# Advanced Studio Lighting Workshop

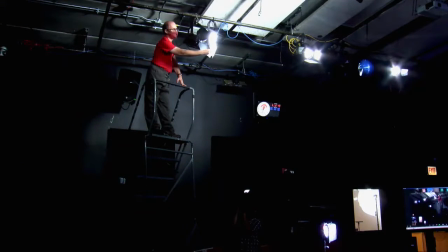[36:52]
And then we can go from there just make it either more intense and spotted or more flooded okay so before we were trying some experiments and I put some diffusion on here so I'll put that back on but also
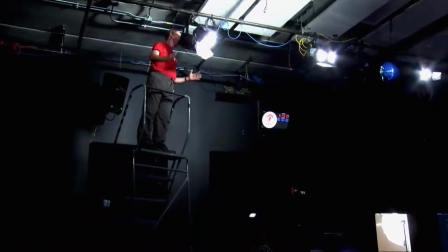[37:06]
we have to decide where the light is falling on the set where what area is it hitting on the set sometimes you don't want it to go broad oftentimes you don't want it to go broad you don't want it for example if you're planning on doing lighting on your cyclorama curtain, which we are, you don't want your key lights hitting the curtain because they will wash it out and your effect for your cyclorama curtain, your color effect is going to get washed out. And so you want to try to limit where your key lights are falling.
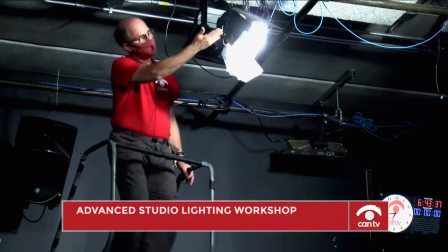[37:40]
And that's one of the purposes of these barn doors is to do that.
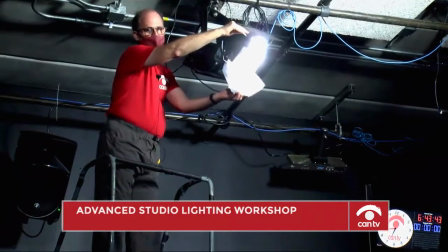[37:44]
And they rotate also so you can match the angle that you need it to fall upon you know sometimes you want that to be to
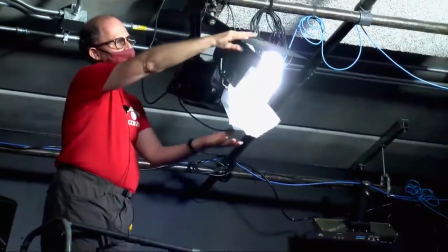[37:53]
be parallel with the curtain for example and so you're going to use your barn doors there's top and bottom and side ones and so it's up to you
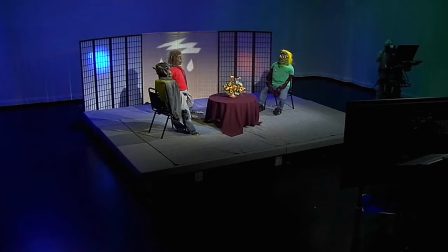[38:01]
to decide how how much to spread that light so sometimes there's a large area you're covering and so therefore you're going to want it the beam to be wider and you're going to probably also want your barn doors to be at least the side ones to be open wider. There are times when you have audience members in here, and maybe not nowadays, you know, like I said, there's a much more of a limit to how many people can come in, so down the road a little, and we start opening it up again to more capacity, hopefully, that's a good day to look forward to, we can have audiences, and we do have some footage of some shows, we can roll that in at our leisure, and show you examples of what that looks like with audience members. we don't want the key lights hitting the backs of their heads and making them wash out or making them too bright and taking attention away from the set itself, from the characters, from the talent on the set. And so in that case, we would bring up the bottom barn door.
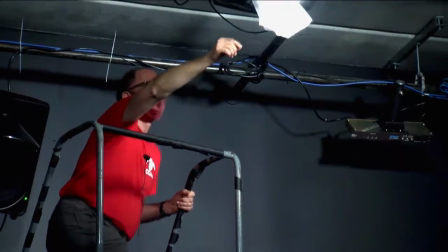[38:59]
We would want to keep that light from hitting the backs of people's heads.
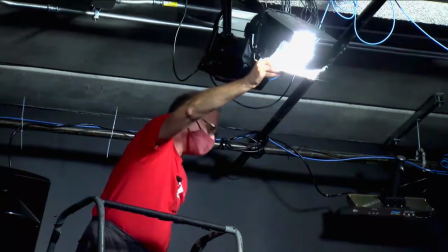[39:05]
So we bring that bottom barn door up and it takes experimentation.
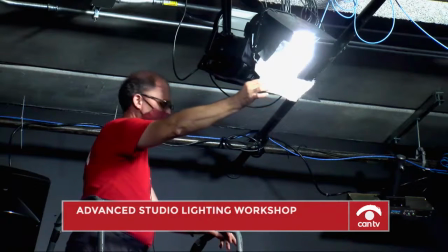[39:09]
But another thing you can do, that's one of the reasons we put some diffusion up here is sometimes you just want to mask off half of the beam.
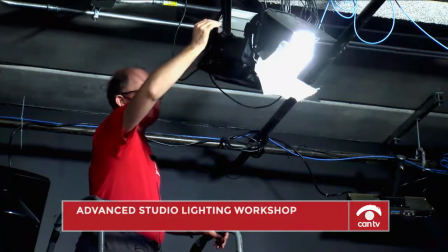[39:17]
You want the light, majority of the light hitting your talent on your set,
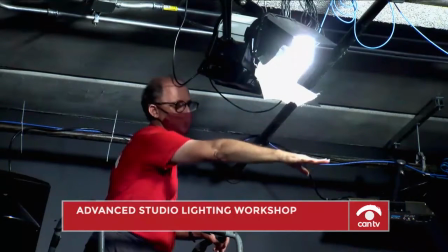[39:24]
but then there's another area in the foreground that you might not want such a strong beam hitting.
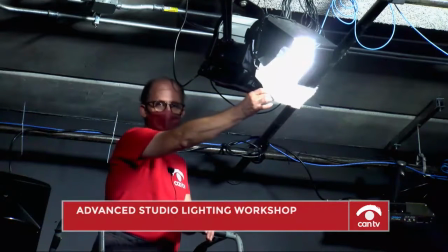[39:29]
In that case, you can use things like diffusion. It'll soften that light, or you can use neutral density filters. Neutral density filter is like a dark gel, a dark plastic sheet that reduces the intensity of the light. So I'm going to come down again and show you some of those materials that you have at your disposal.
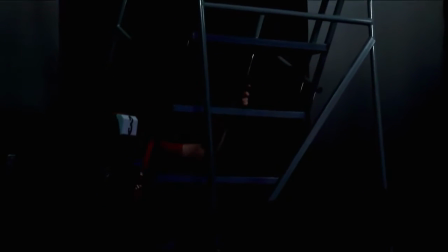[39:50]
And maybe these guys can roll some footage of some of the studio examples, some of the shows we've done.
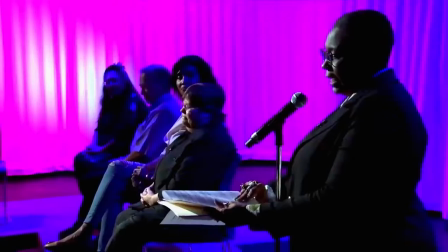[39:56]
The Laugh Out Loud show, the 50th anniversary of the Black Panthers. there you go there's
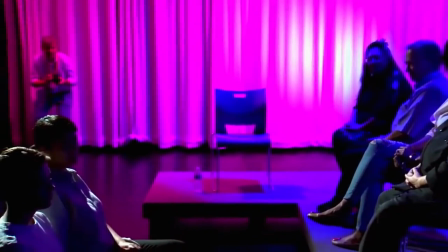[40:03]
there's a scene where the audience is mostly kind of in the
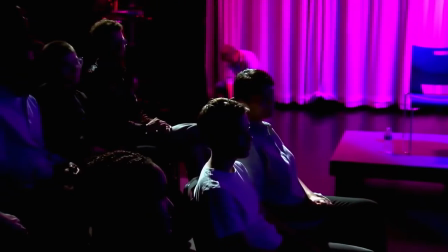[40:08]
dark and that's for mood you know we wanted it was the subject of the show was
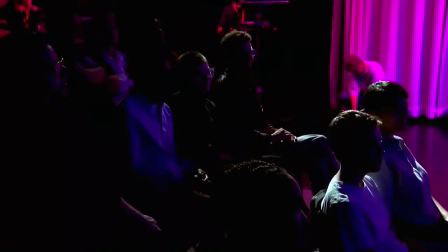[40:13]
a very you know deep theme and so we wanted
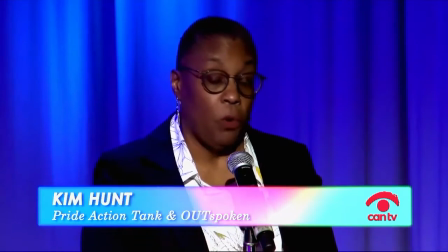[40:20]
people to feel comfortable we wanted them to feel a little bit anonymous you know a little bit like you know
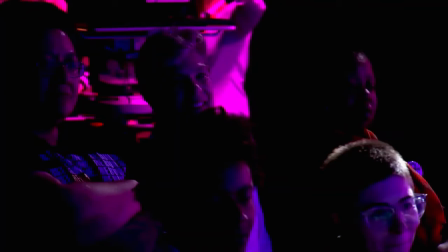[40:24]
that the focus isn't on them and so we kind of kept the lighting low for them. Yet we did want to show them.
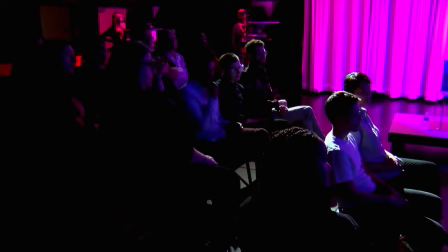[40:31]
We wanted to show this participation. We wanted to show this sense of community here. So we did what you call low-key lighting. Low-key lighting is where there's a lot of darkness with low-key lighting.
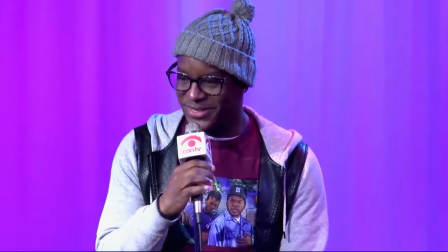[40:44]
Now here the Laugh Out Loud show is a whole other animal. This is a comedy show.